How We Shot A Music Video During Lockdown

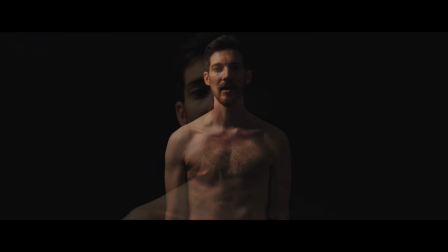[0:00]
So we planned, shot and edited this music video for artist Joe Parsons at a really difficult time.
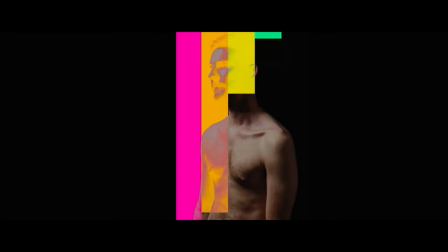[0:08]
We were in the middle of the UK's coronavirus lockdown at this point, so me travelling to London, renting a studio,
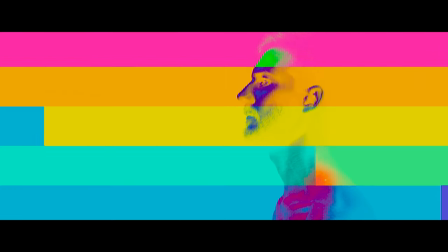[0:15]
having even a small crew, were all out of the question.
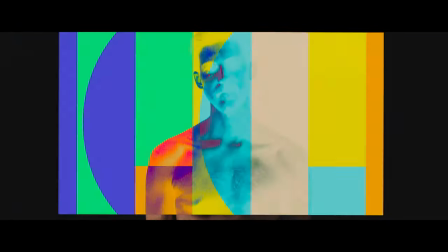[0:21]
But we wanted to put together something a little more abstract and we felt like this was something we could achieve long distance,
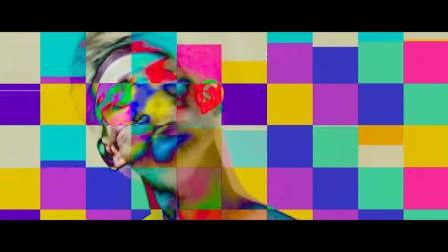[0:28]
as long as our ideas were communicated clearly and we could be resourceful enough to produce something on next to no budget.
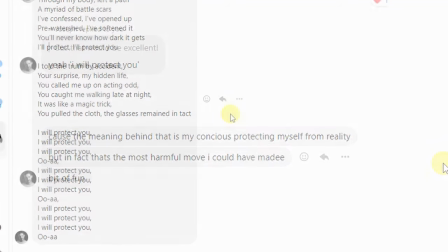[0:38]
So we had our initial discussions about the track, its themes and ideas and how we could translate these into visuals.
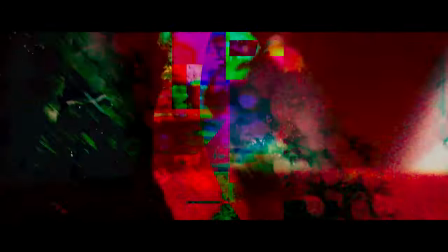[0:46]
We already knew we were going to go for something abstract,
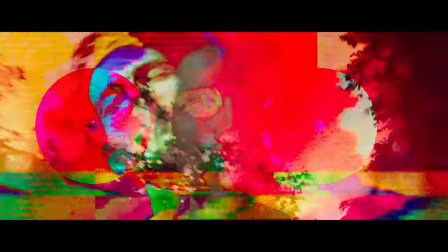[0:49]
glitchy and maybe even colourful as this was fitting to Joe's ideas in the song, and a lot of this could be done in the edit.
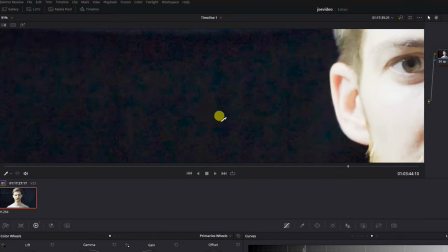[0:58]
Keeping things more abstract would also help us to mitigate any quality issues with whatever camera we ended up using.
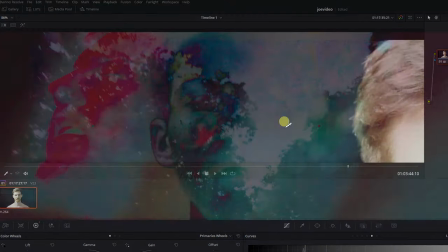[1:05]
We essentially planned with a cheap, less capable camera in mind,
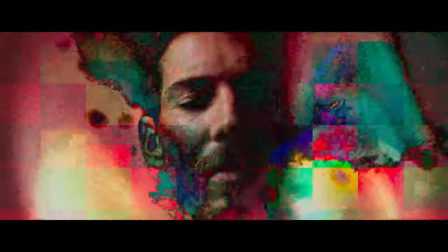[1:09]
which could have even been a phone camera, so we could make that lack of quality part of the idea for the video. At the time, small social bubbles for friends were allowed, and Joe happens to be close friends with an assistant camera operator, James, so we thought it would be a good idea to have James help us shoot a video for us. This would alleviate any extra stress or complications that would come with Joe not being a professional camera operator himself, having to film himself, change settings, nail focus, etc. We could also have them comfortably shoot the video in Joe's flat.
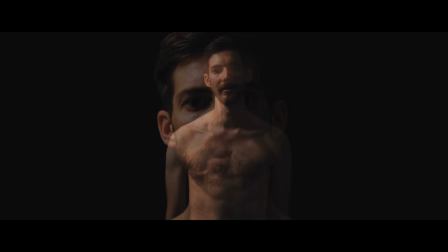[1:49]
We decided that we'd keep the actual shoot pretty simple. Multiple still angles of Joe stood topless, singing the vocals against a dark backdrop. This would allow us to simplify any lighting we needed and keep it constant throughout the shoot.
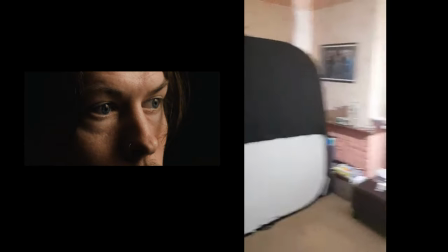[2:05]
I set up some lighting examples for Joe that he'd be able to replicate using whatever lighting he had available.
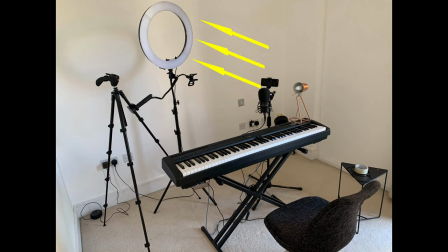[2:12]
And it turns out he owned a ring light, and he used to give out a pretty nice quality of light already.
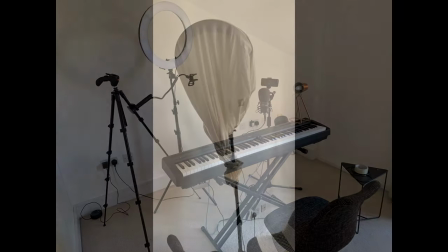[2:18]
I wanted the light to be a little softer, which was just a simple case of getting Joe to hang a bed sheet over it, to diffuse it a bit more.
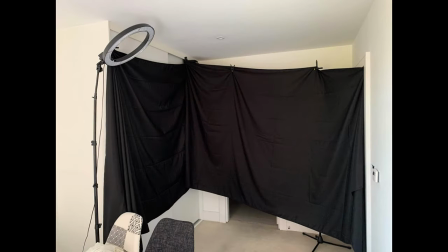[2:26]
To get the black background, Joe bought some lengths of cheap, black tablecloth.
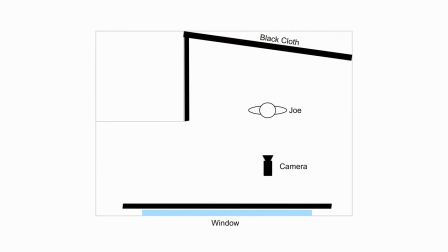[2:35]
We just need to black out any window light coming in from outside his flat, and position our ring light in a way to minimise spill onto the background. However, Joe didn't have any more material to black out his windows,
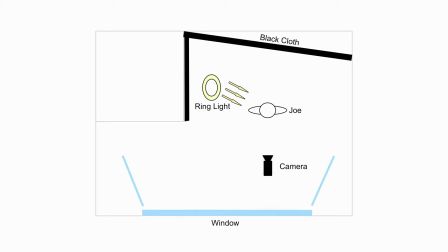[2:49]
so the simplest solution to this was to shoot at nighttime when there would be no extra light coming into the room.
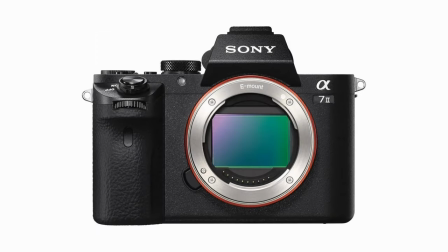[2:58]
We knew our cameraman James had a Sony a7 II and a 24 to 105 millimeter f4 lens,
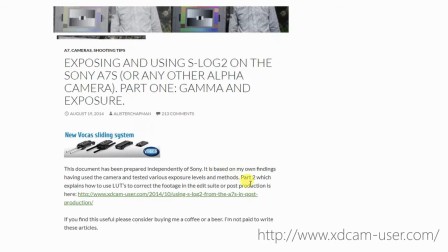[3:06]
so I did some research into quality and picture profile settings of the camera.
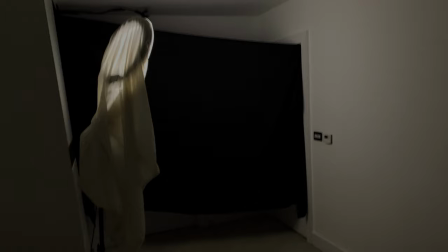[3:12]
I knew that our ring light wouldn't be particularly powerful and we'd probably be needing to shoot
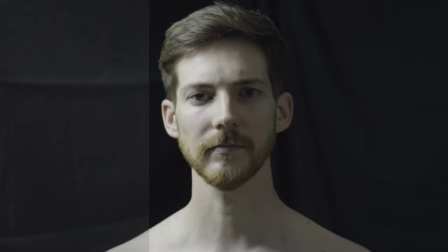[3:17]
at a relatively high ISO and push and pull our image around to get a suitable look.
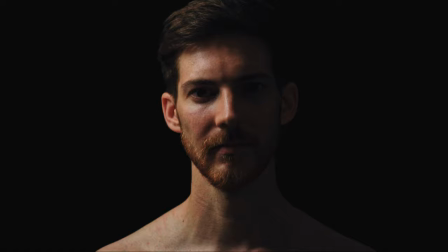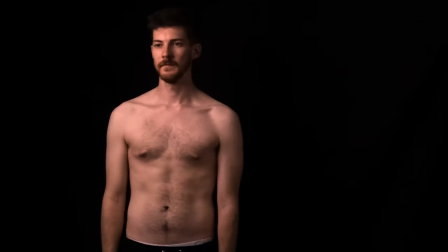[3:27]
After Joe had done some lighting tests on a cheaper camera and sent them over, I roughly graded them out and was happy with how the shots were generally going to look.
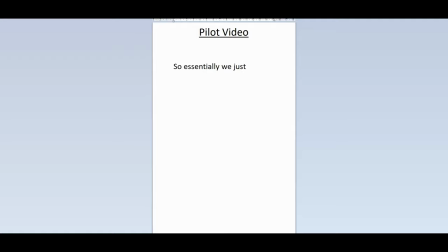[3:36]
Now we just needed a plan for him and James to follow on the day of the shoot, so I wrote out a short overview and shot list for them to work with.
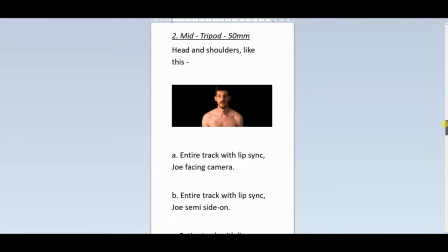[3:45]
This included focal lengths, little screen grabs of our test shots to demonstrate framing, and a little description of what each shot should be.
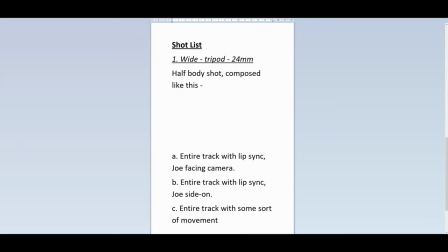[3:56]
While we had our planned abstract overlays adding energy and interest to the video, I thought it would be a good idea to get some movement from Joe in there also, with some spinning or swaying motions,
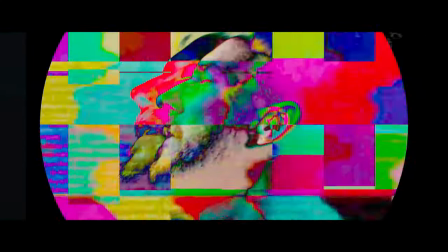[4:07]
which would be shot in slow motion along with the vocals, and as well as adding interest, this would also add another layer to the ideas behind the track.
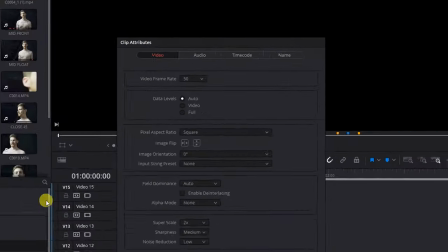[4:17]
As we wanted slow motion for the video, we needed to shoot everything in 50 frames per second and slowed down to 25 frames per second in post.
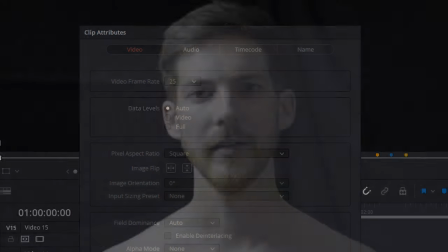[4:26]
To make sure the vocals synced up correctly,
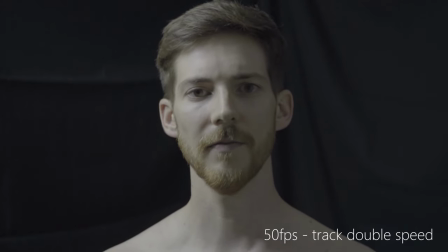[4:29]
it was just a case of playing the track back at double speed and having Joe sing it at speed so that our lip sync would be correct for the slow motion.
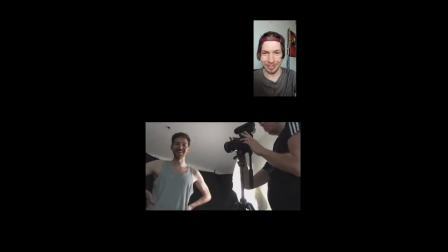[4:40]
With everything planned out, we had a brief video call just before the guy started shooting,
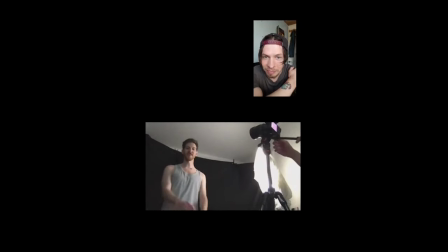[4:46]
just to make sure everything was prepared, lighting was looking okay, and to double check camera settings.
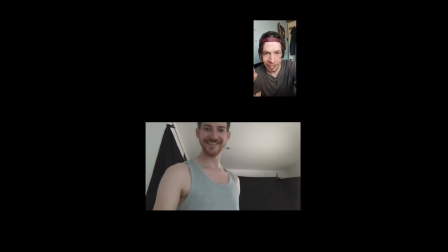[4:53]
After this, I left them to follow the plan and shot list that I'd written out. If there were any issues during shooting, we could just message or call.
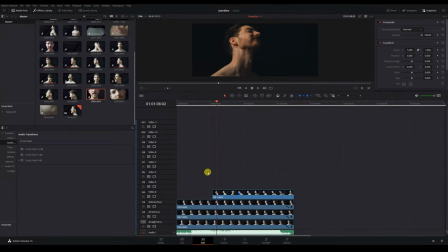[5:05]
After everything had been shot, all the files were sent over and I could start on the edit. The plan here was to start the track quite minimal, then to start splashing these shaped, colourful, glitchy overlays onto our footage,
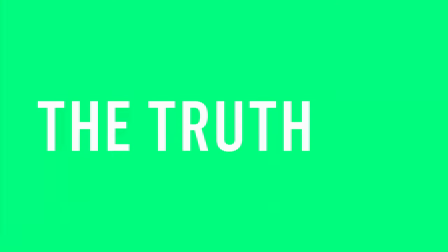[5:18]
some of which also contained some lyrics to the track, which Joe had sent over to me to use.
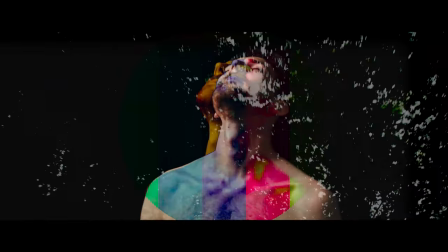[5:25]
From here, we'd slowly build the intensity of the visuals to go with the build up in the song,
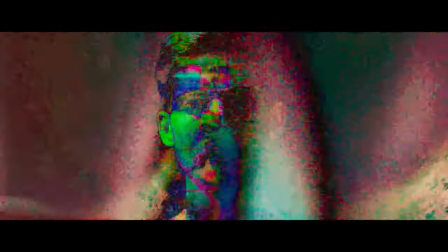[5:30]
ending in a sort of euphoric, glitchy, noisy, abstract collage,
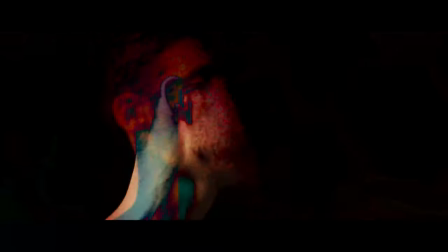[5:35]
which would then slowly fade back into a minimal style to bookend the video.
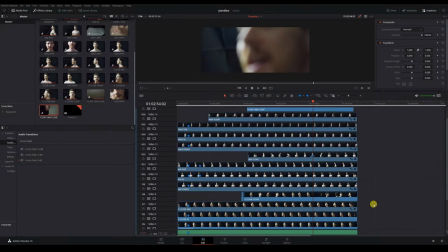[5:43]
I started the edit by syncing all the clips to the track.
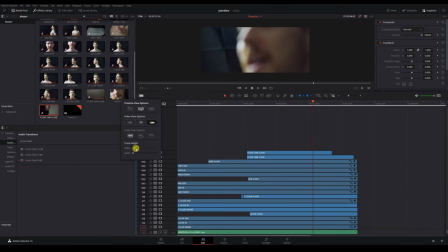[5:46]
We had 18 clips in total and as the clips have been slowed down we weren't using any auto sync options so this was done manually.
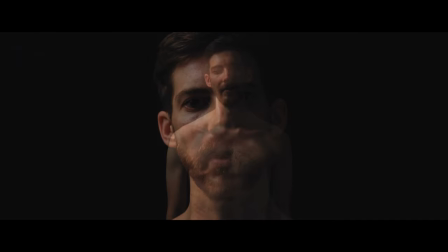[5:56]
After everything was synced up I started building the edit, starting slow then adding in some of our overlays and glitchy edits. I played around with different crops and composite modes for the overlays mainly using difference
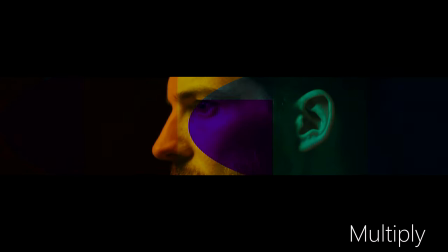[6:10]
and multiply just to get a different look between some of the overlays adding to our glitchy style.
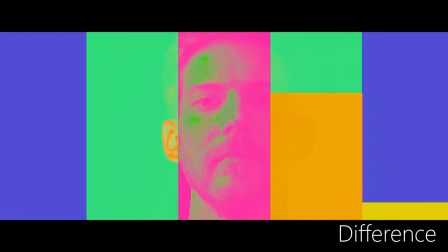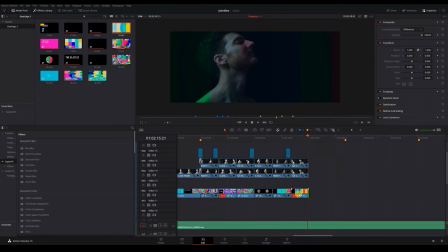Joe wanted the effect of almost like a faulty light bulb turning on its start of the video and off at the end. It's easy to do little effects like this in Resolve.
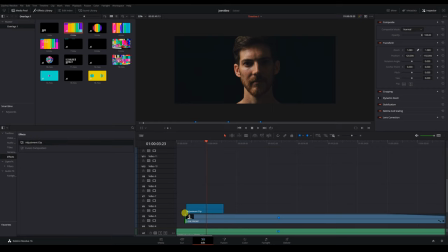[6:47]
We just grabbed an adjustment clip from the effects toolbox on the edit page and overlaid it over the start of our first clip. Then it was just a case of going into the open effects menu and dragging the desired effect into the adjustment clip. We used flicker edition for the flickering light.
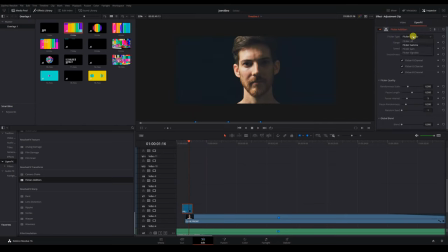[7:08]
We could then adjust the parameters of the effect up in the inspector. For the end of the video, the effect was achieved exactly the same way.
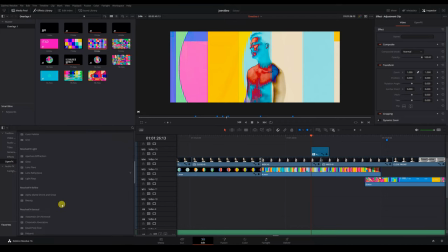[7:19]
We actually peppered a few of these adjustment clips throughout the video, but with an added camera shake effect applied on top of the flicker. Any time we wanted this effect, it was just a case of copy and pasting the adjustment clip where we needed it,
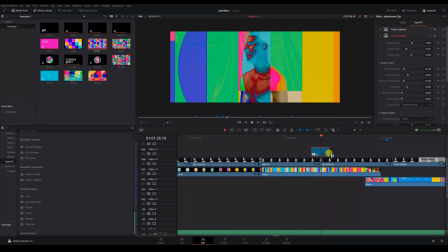[7:33]
and tweaking the parameters of each effect in the inspector, to make sure each one was slightly different from the last.
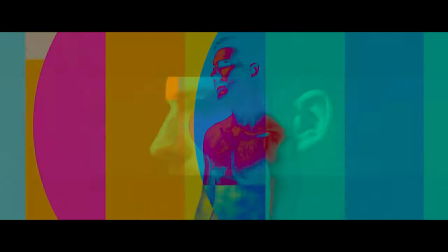[7:41]
This made for some more interesting transitions across the video.
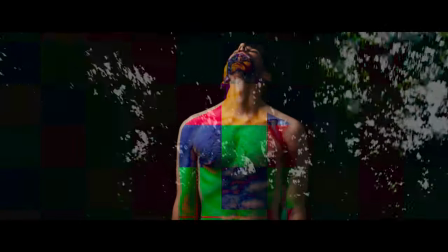[7:49]
So as the track and video starts building up toward the last quarter, we added in this overlay of passing under these trees and branches,
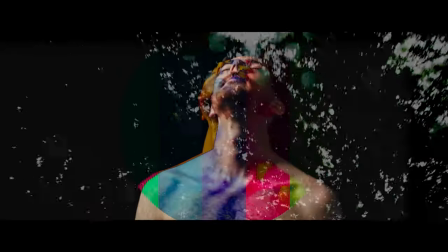[7:57]
fading into the shot, which carries on through the next section.